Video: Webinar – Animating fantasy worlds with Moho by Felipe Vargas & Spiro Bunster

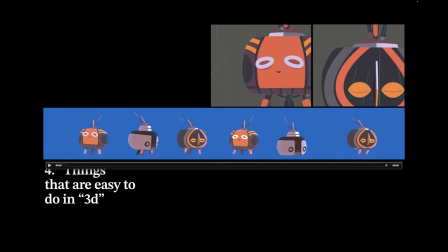1476s
So you don't have problems right there. And you got ornamentation on the top. and for example the nose of this one is clearly clearly clearly a triangle shape like prism so you already know and the spear already knows how this should look when it's rotating
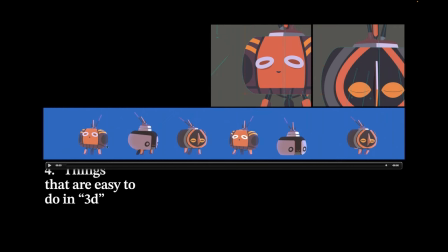1491s
right he already knows that and his feet rotates in a way straight line rotates in another way so when your character is just a bunch of simple shapes they all work together to give the illusion of 3D. And here are the robots doing their stuff.
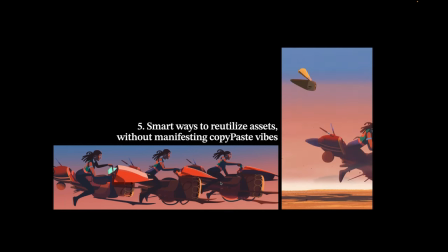1512s
Another thing that is really, really cool is how to reutilize assets without making it feel like you're reutilizing assets. In the case of Nairobi, we had this beautiful bike that's actually inspired by African DRAM and bots and artifacts that are hanging from the engine, etc.
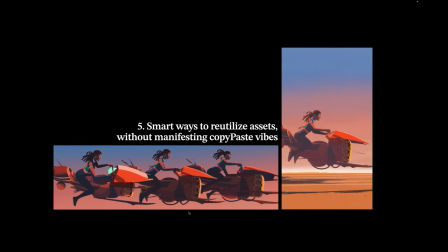1532s
And it was something that we really wanted to use a lot and we wanted to like make it feel like really alive and animate right really beautifully but the scene that we used it it was looked from the side i obviously did some drawings like to aid the spirit with the ring and
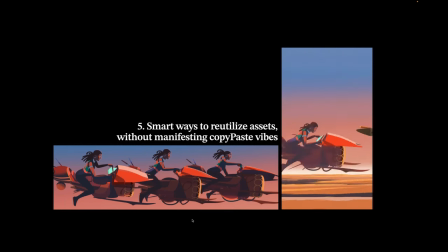1550s
the rotation of the bike but we wanted to use the bikes in other scenes and how can we use this without making to feel repetitive without making it feels like you are just like going the easy option.
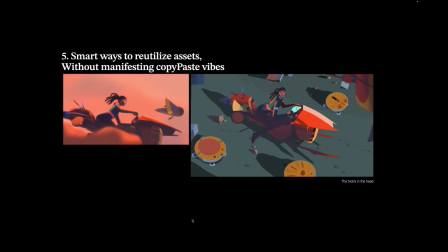1564s
You can see here, for example, that is practically the same rig, practically the same view, but it feels different in the way it's looked. Like the camera exaggerates and everything in the environment exaggerates that the bike isn't the same rig.
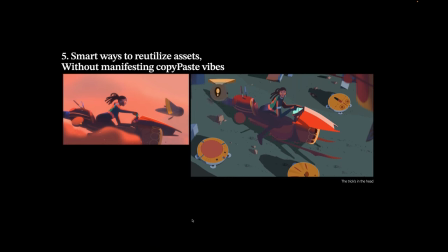1582s
When I handled these files to Spiro, he was surprised that the rig was the same. It's just an extreme position that can still rotate, but everything else in the environment makes the illusion that the bike is actually like another piece of kit.
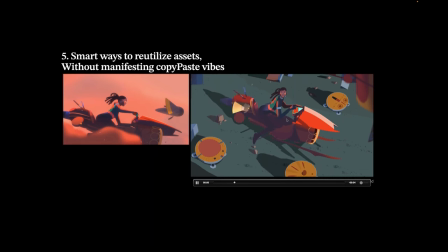1596s
The main thing, for example, is on the right. You can see that here and the environment is really accentuating that the bike isn't being looked from the side, but if you pay close attention, you will see that the bike is actually on the side, but it doesn't look like it's tipping over.
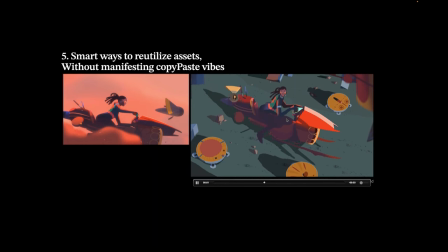1612s
I think the other thing that is really important here is that you can see her head is pointing directly to the camera. And why I made this decision? Obviously, her head was very important in the shot and making
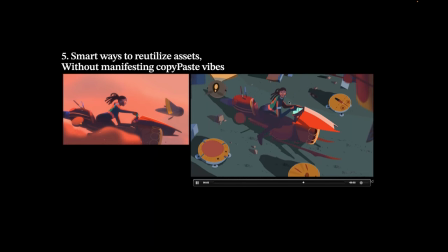1630s
a head rotate is obviously faster and easier if he is directed to the camera. So as you can see, the whole scene is looked from above, but the bike and her face are looking in orthogonal way. So you can mix and make these sort of optical illusions to
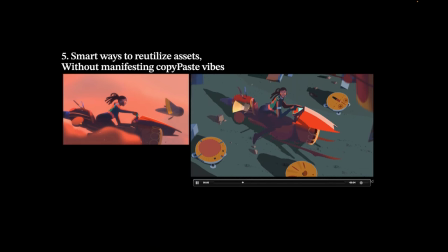1650s
get the most of a rig and you don't have like to rig it so much complex action and you can let the environment like give the illusion that the character is facing in another direction.
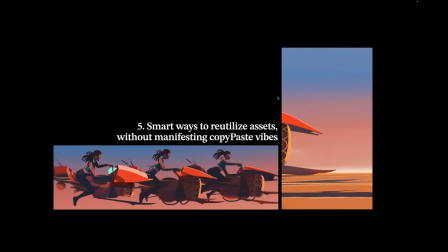1662s
I think that like really complements well and as you can see that lets you make a really complex rig and use it for later.
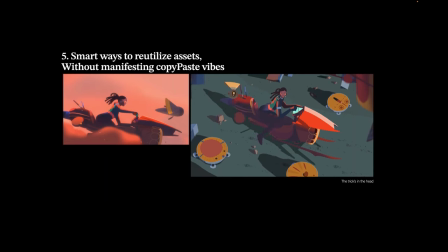1670s
It influences back the design process. I think it is the most thing, the thing I want to convey most in my part of the presentation is that I really think that animation and knowledge of rigging influences you back on your design. I let this flow much better one step into the other.
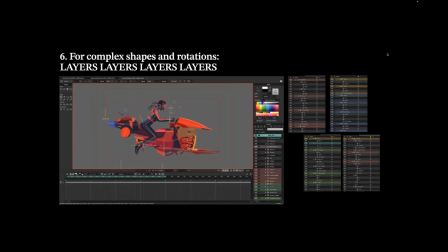1692s
I shall now leave you with Spiro. He will talk about the next part of this presentation.
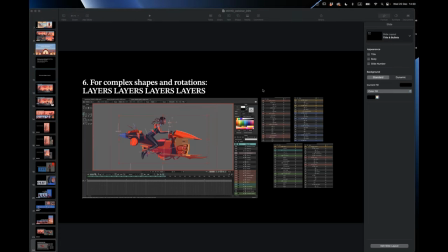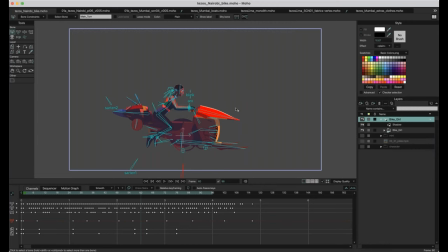1708s
Okay, hi everyone. Mario, are you listening? It's working so? Yes, all working great. Thank you. Awesome.